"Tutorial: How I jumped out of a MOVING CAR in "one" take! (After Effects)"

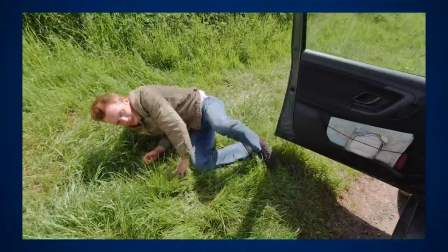Now this is the shot I was going to take the jumping figure from to join the two long takes together, but I wasn't quite sure of the correct angle for this one,
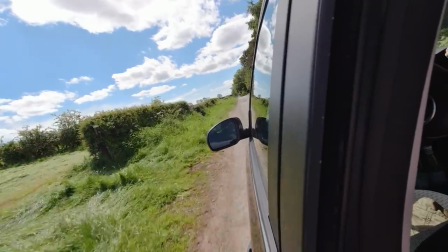as the camera would have to look like it was moving sideways out of the window while slowing down from a very
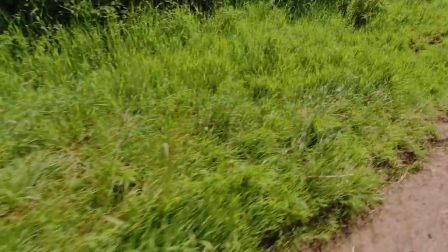high speed and also tilting down to the ground all at the same time in a split second. So yeah, this was very tricky.
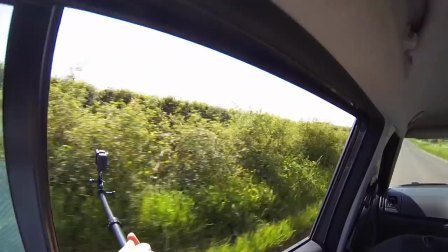So to make sure we'd got enough options for a background behind our figure, we next got a shot of the car driving along the road at full speed with the camera held out of the window on the pole.
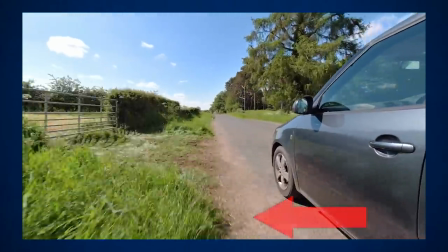This gave us a great dramatic shot and it also showed the distance the camera would have to supposedly travel to end up out above the grass.
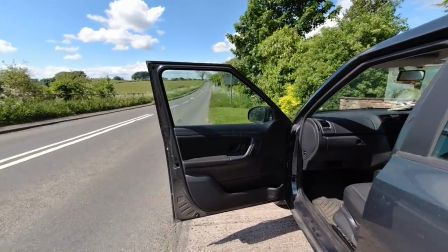Finally, in case we couldn't use the door opening from the shot of me doing the jump,
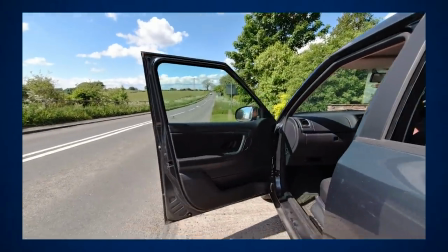we shot a clean take of the door being pushed open from a similar angle to where the moving background shot had been taken from.
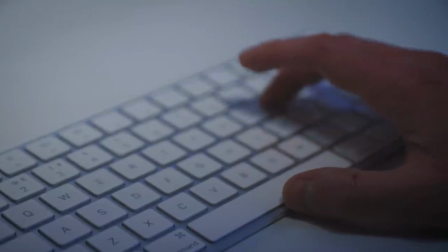And then that was everything filmed and it was time to fire up Adobe After Effects and see if the whole thing could indeed be stitched together into one long take.
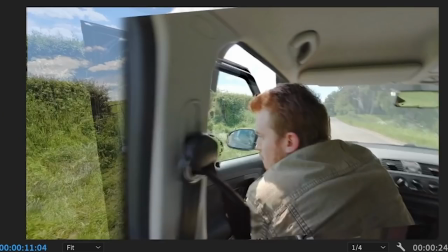So the first thing to do was to line up all the best shots we had got on top of each other and work out the timings
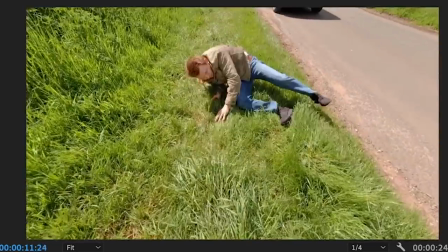and the positions in the frame to roughly see if this fairly impossible looking shot was going to work.
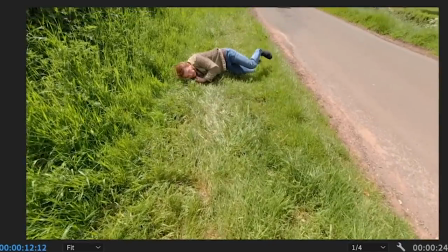And happily it kind of did.
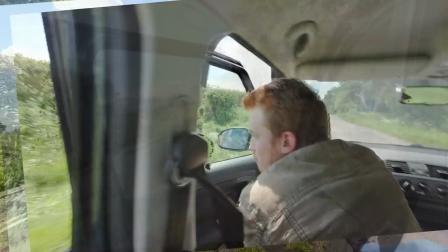We start off in the car and then when the camera moves out of the window we transition to a combination of the moving shot taken of the road, the door opening, and the figure jumping,
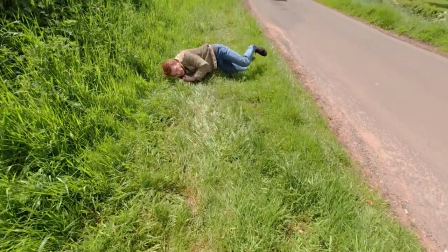and then this merges with my jump and land by the side of the road for real in the last shot.
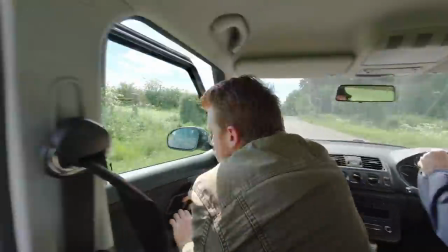The next step was to cut out these various elements so we were just left with the bits we needed.
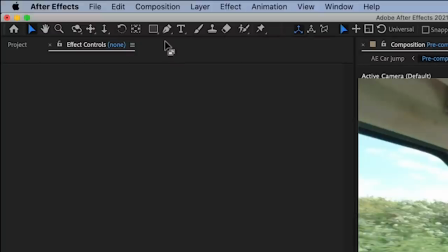You can do this either with the roto brush and use rotoscoping, or with the pen tool and draw a load of masks.
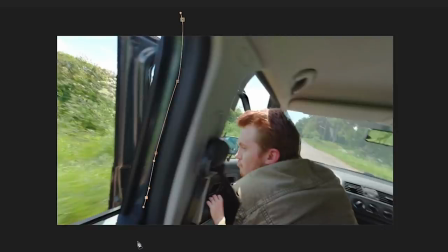In the end I did it mostly with masks as I found it easier, but be prepared, there was a lot of them.
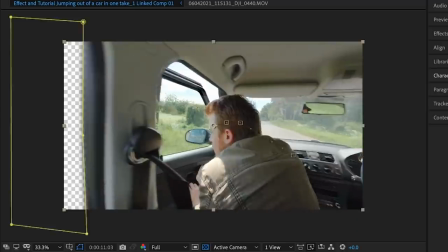Firstly, I could cut off the edge of the first shot where the camera moves through the window and alter the rotation so the shot doesn't become as diagonal as it was on the day.
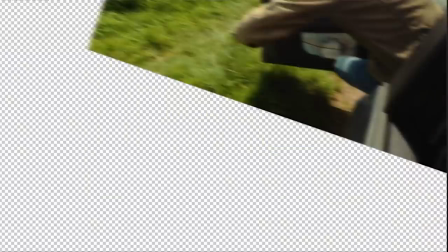Next, I could cut out the figure doing the jump and as I decided to use the other door, I didn't take the door from this shot.
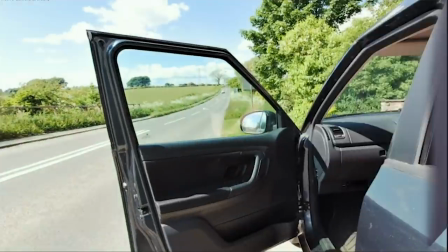Next came the door being pushed open and the side of the car.
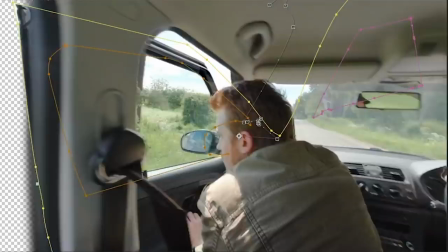Here I had to also cut out what was seen through the window, of course, and then these two layers of the door and the figure worked pretty well together.
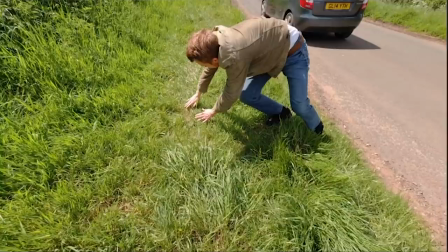As the figure was going to end up on the ground,
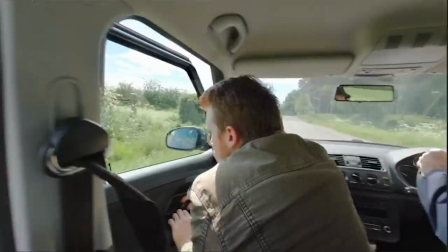I also cut out the tail end of my jump and fall so that this could also be a separate layer and I could change the background behind it for a split second.
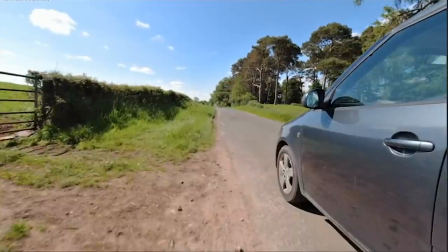I could now add the moving background filmed out of the car window and artificially tilt this down to match the angle of the shot where I landed.
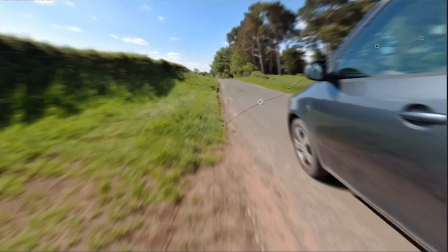I also added an adjustment layer with a radial blur here so that I could exaggerate the speed of the scene and make it more dramatic.
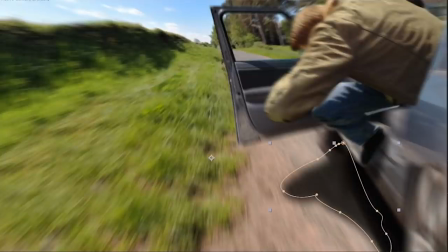Using some basic shape layers, I could also create some shadows for the figure and the open car door,
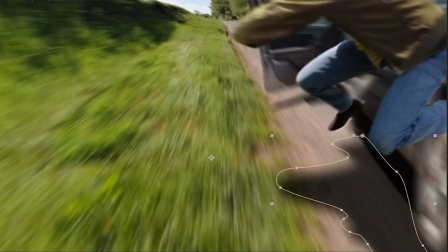and this shadow could then blend with my real one as I land in the final shot. A faint colour solid made the door look like it had its glass window still there,
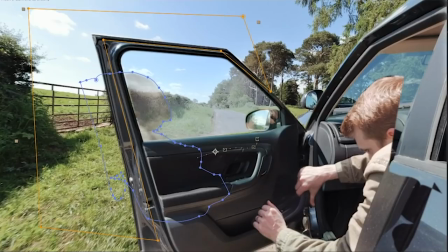and I even added a subtle reflection of the figure jumping by flipping it horizontally and turning the opacity down low.
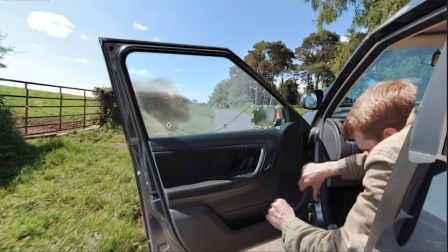So this was a ton of layers, but it was all just done with the pen tool and some trial and error,
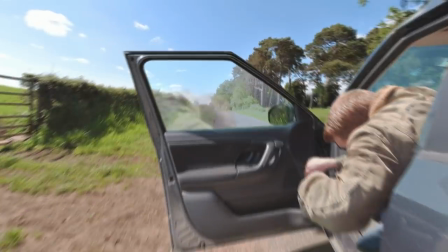so no fancy plugins or extra software was needed at all, just a lot of patience.
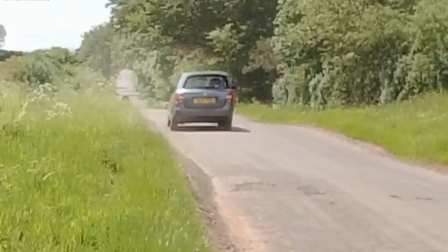Then a few finishing touches included some taillights and a bit of dust behind the car in the distance to make it look like it is quickly stopping when the driver realised I've escaped,
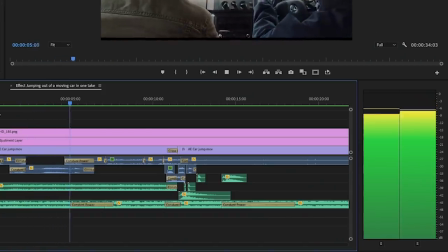and then it was really just some colour matching and some sound design. And then it was time to look back at the finished shot.
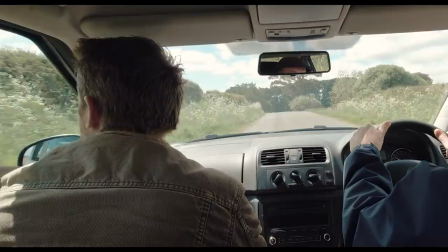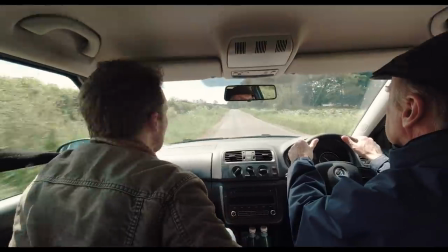You'll be there in a couple of minutes, then there's no escape. Oi!
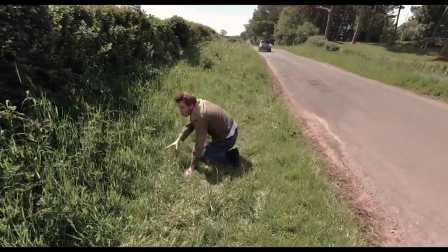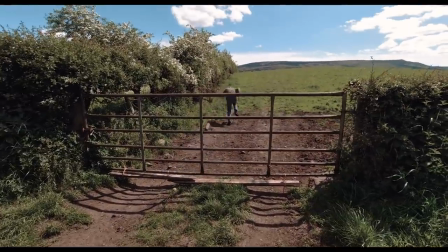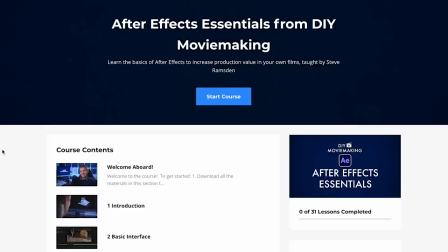Well folks, my After Effects Essentials mini-course is now live over at DIYmoviemaking.com.
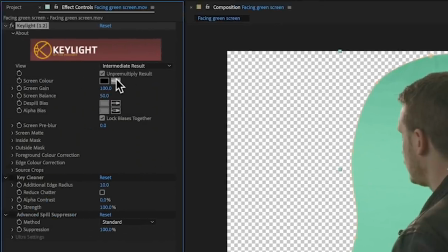It's 30 video lessons to get a complete beginner up and running quickly with the program Adobe After Effects to get results like I do in my VFX work.
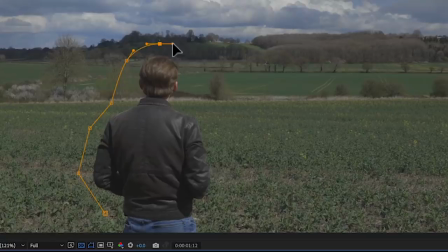And it even comes with a downloadable selection of my footage to practice with. Happy moviemaking and I'll see you next time.